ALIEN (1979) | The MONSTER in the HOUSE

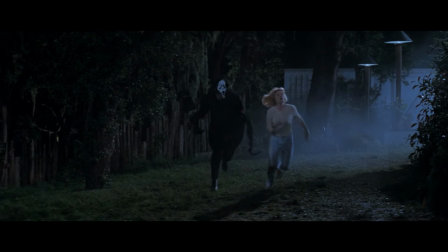0s
What does The Exorcist, Scream, and Fatal Attraction have in common?
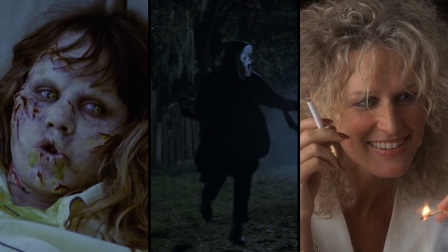4s
All of them share a pattern, called monster in the house.
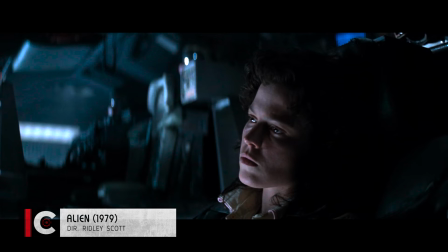9s
Today in C Cinema we are looking at this principle and applying it to Ridley Scott's Alien. The monster in the house principle is the way script doctor and writer Blake Snyder calls certain films that have three main characteristics.
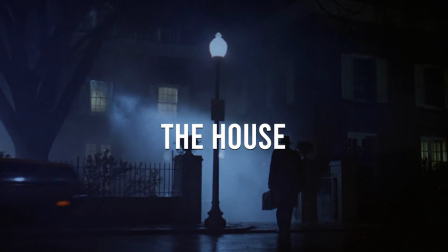24s
First, we need the house, a particular place where we'll find a specific group of people.
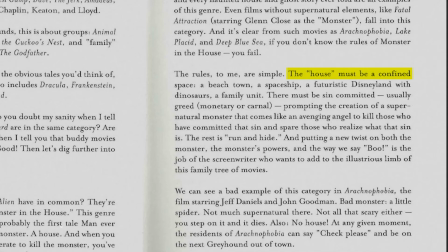30s
Quoting Snyder's book, Save the Cat, the house must be a confined space,
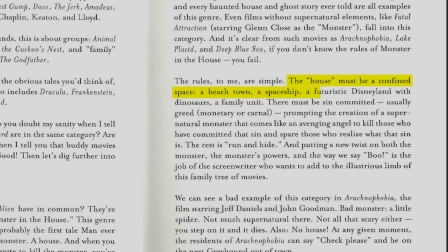35s
a beach town, a spaceship, a futuristic Disneyland with dinosaurs, a family unit.
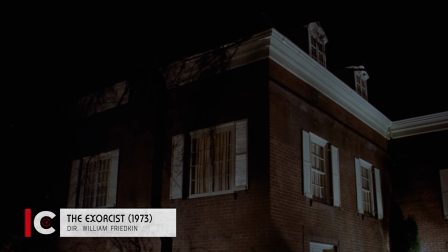42s
In The Exorcist we have both the house of the McNeils and the city of Georgetown as places of confinement.
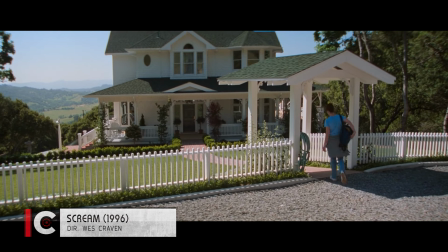48s
In Scream, it's the little town of Woodsboro, and the small group of Sidney's friends and the aura of mistrust.
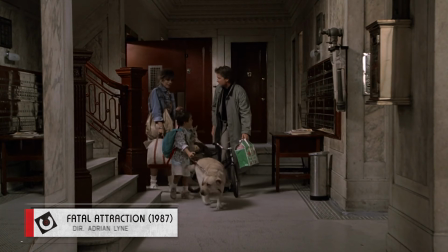55s
And in Fatal Attraction is the family unit stated by Snyder. As you can probably guess, the second element is the monster.
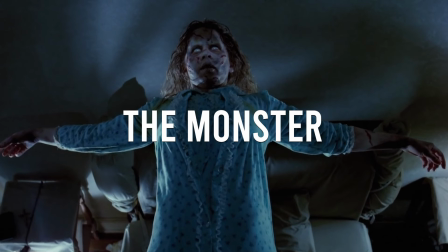62s
This is the villain of the story. The monster could be a supernatural creature, like in The Exorcist.
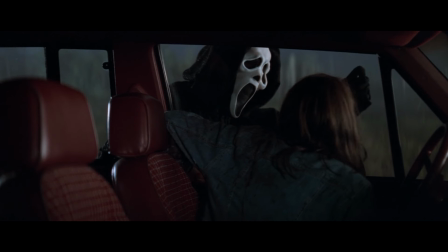68s
Also, it could be a serial killer monster, like Ghostface in Scream,
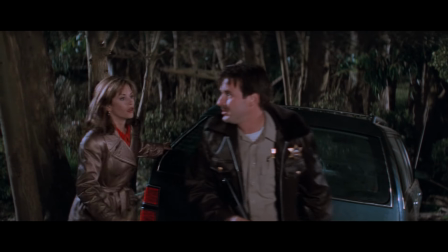72s
creating both a sense of dread as well as a mystery case, as the characters try to uncover the secret behind this creature.
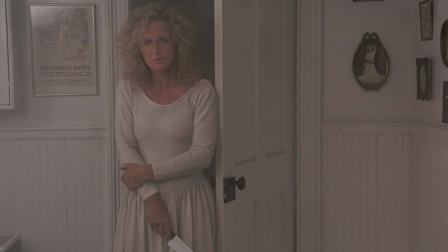79s
Finally, there's the domestic monster, which we can clearly see in Glenn Close's character in Fatal Attraction.
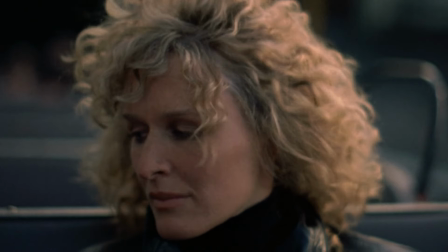86s
While less physically intimidating, the actions of this kind of monster can be the most unnerving due to the realistic approach.
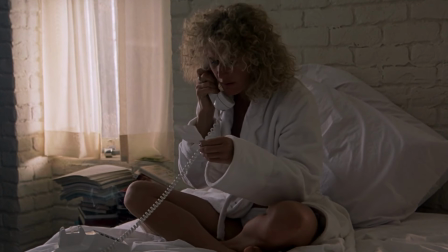93s
While they seem like everyday common people, they hide a sinister side.
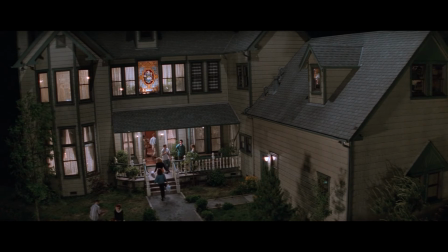98s
Okay, we have the protagonists, the house, and the scary monster that terrorizes them there.
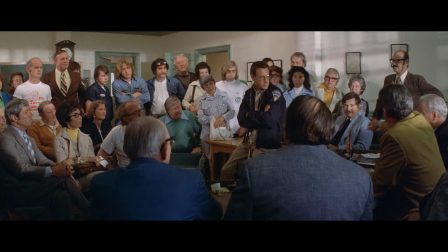103s
Yet, we are missing a crucial third element to the mix, the one that fully connects the house with the monster.
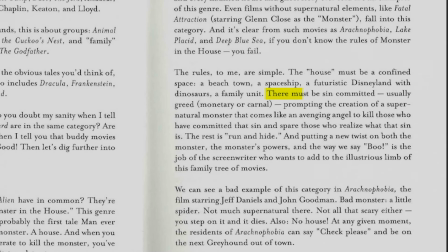111s
We are referring to the sin. Quoting Snyder, there must be sin committed, usually greed, monetary or carnal,
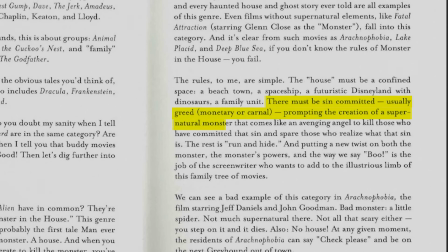119s
prompting the creation of a monster that comes like an avenging angel to kill
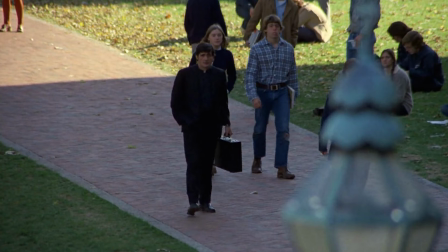124s
those who have committed that sin and spare those who realize what that sin is. We love this paragraph because there's simply a lot to unpack.
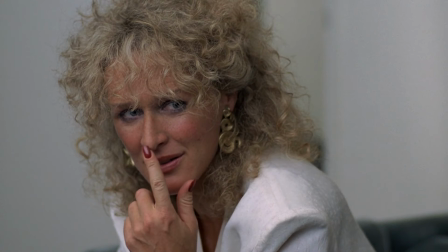133s
First, it's the characters that ring the veil of the monster by committing a sin or making a deadly mistake.
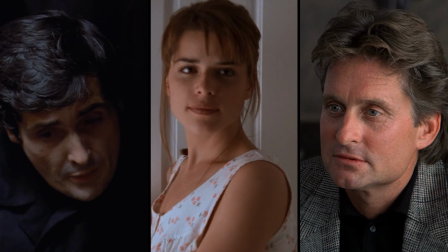139s
The protagonists of these stories are responsible for indirectly summoning evil.
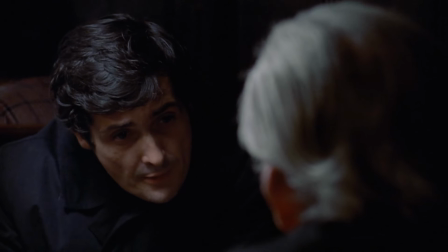143s
In The Exorcist,
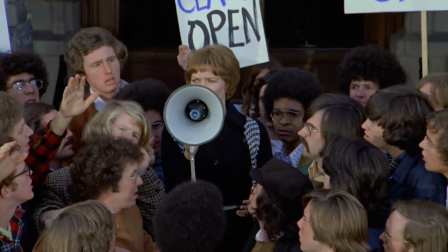145s
both the lack of faith of Father Karras and Chris McNeil's disregard for her family in favor of her career call the devil to action.
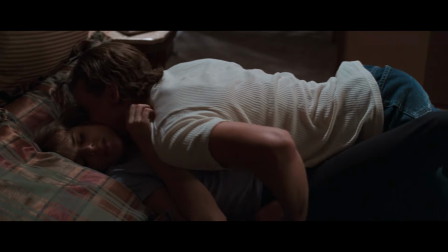153s
In Scream, it's Sidney's family past, and both the typical lust of the teenage slasher movies and the ironical lust that drives the killer's actions.
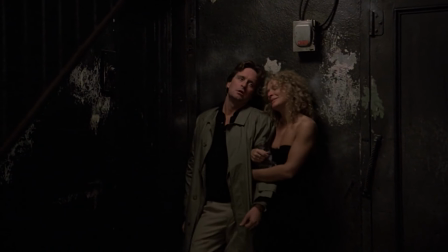162s
Something similar happens in Fatal Attraction, as Gallagher's lusty actions turn Forrest from a lovely woman into a bunny boiling maniac.
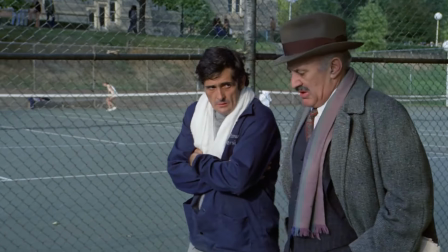171s
Snyder's depiction of the monster as an avenging angel that kills or spares accordingly is quite accurate, as its mission is to show the characters their wrongdoing.
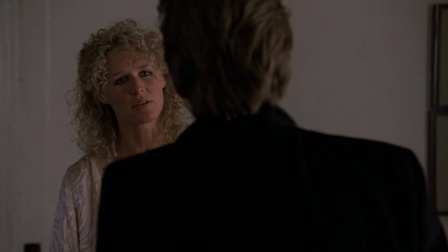180s
What's interesting is that they must mend their sin in some way in order to survive.
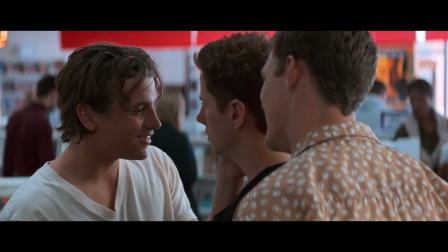185s
If they keep mistaking, or if they simply ignore the situation, they won't last till the end credits.
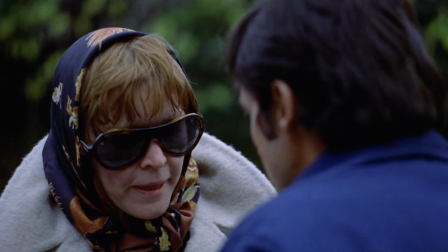191s
The characters have to confront their actions. McNeil gives up the movie she's starring, Karras must perform the exorcism despite doubting.
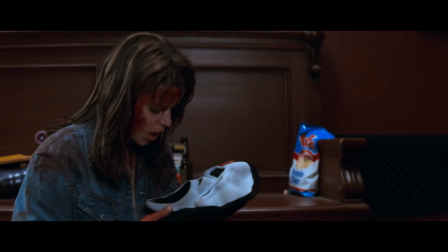199s
Sidney confronts the killer's identity and her secret past, and Gallagher confesses his affair to his wife.
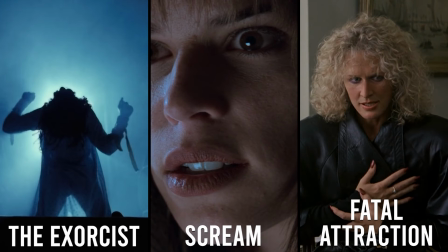206s
Okay, we have seen how these three different films share the three mentioned elements.
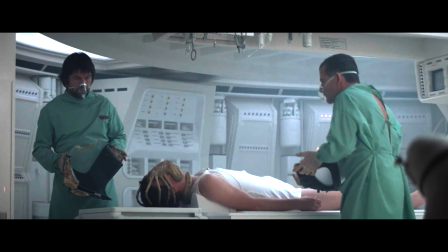211s
Now, let's get to Alien and see why Ridley Scott's picture is a great example of the monster in the house principle.
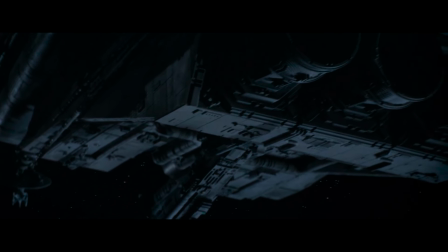218s
In the first scene, we are introduced to the Nostromo spaceship. This is the house.
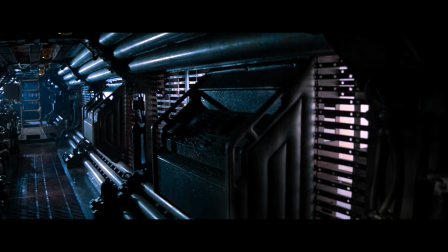223s
We get to know the interior of the ship through slow tracking shots of the dark and gloomy corridors.
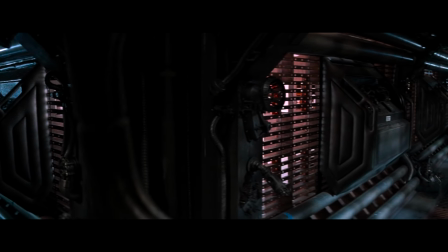229s
This slow movement creates a sense that something is lurking in the shadows.
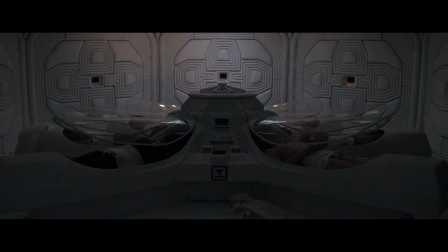233s
Then, a big contrast is presented as we go from the dark corridors to the shiny and white hibernation chamber where we meet the sleeping crew.
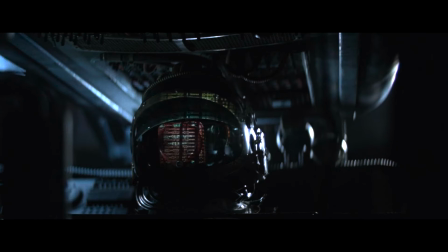241s
Right from the start, the spaceship is presented as a dangerous place for the sleepy and unaware characters.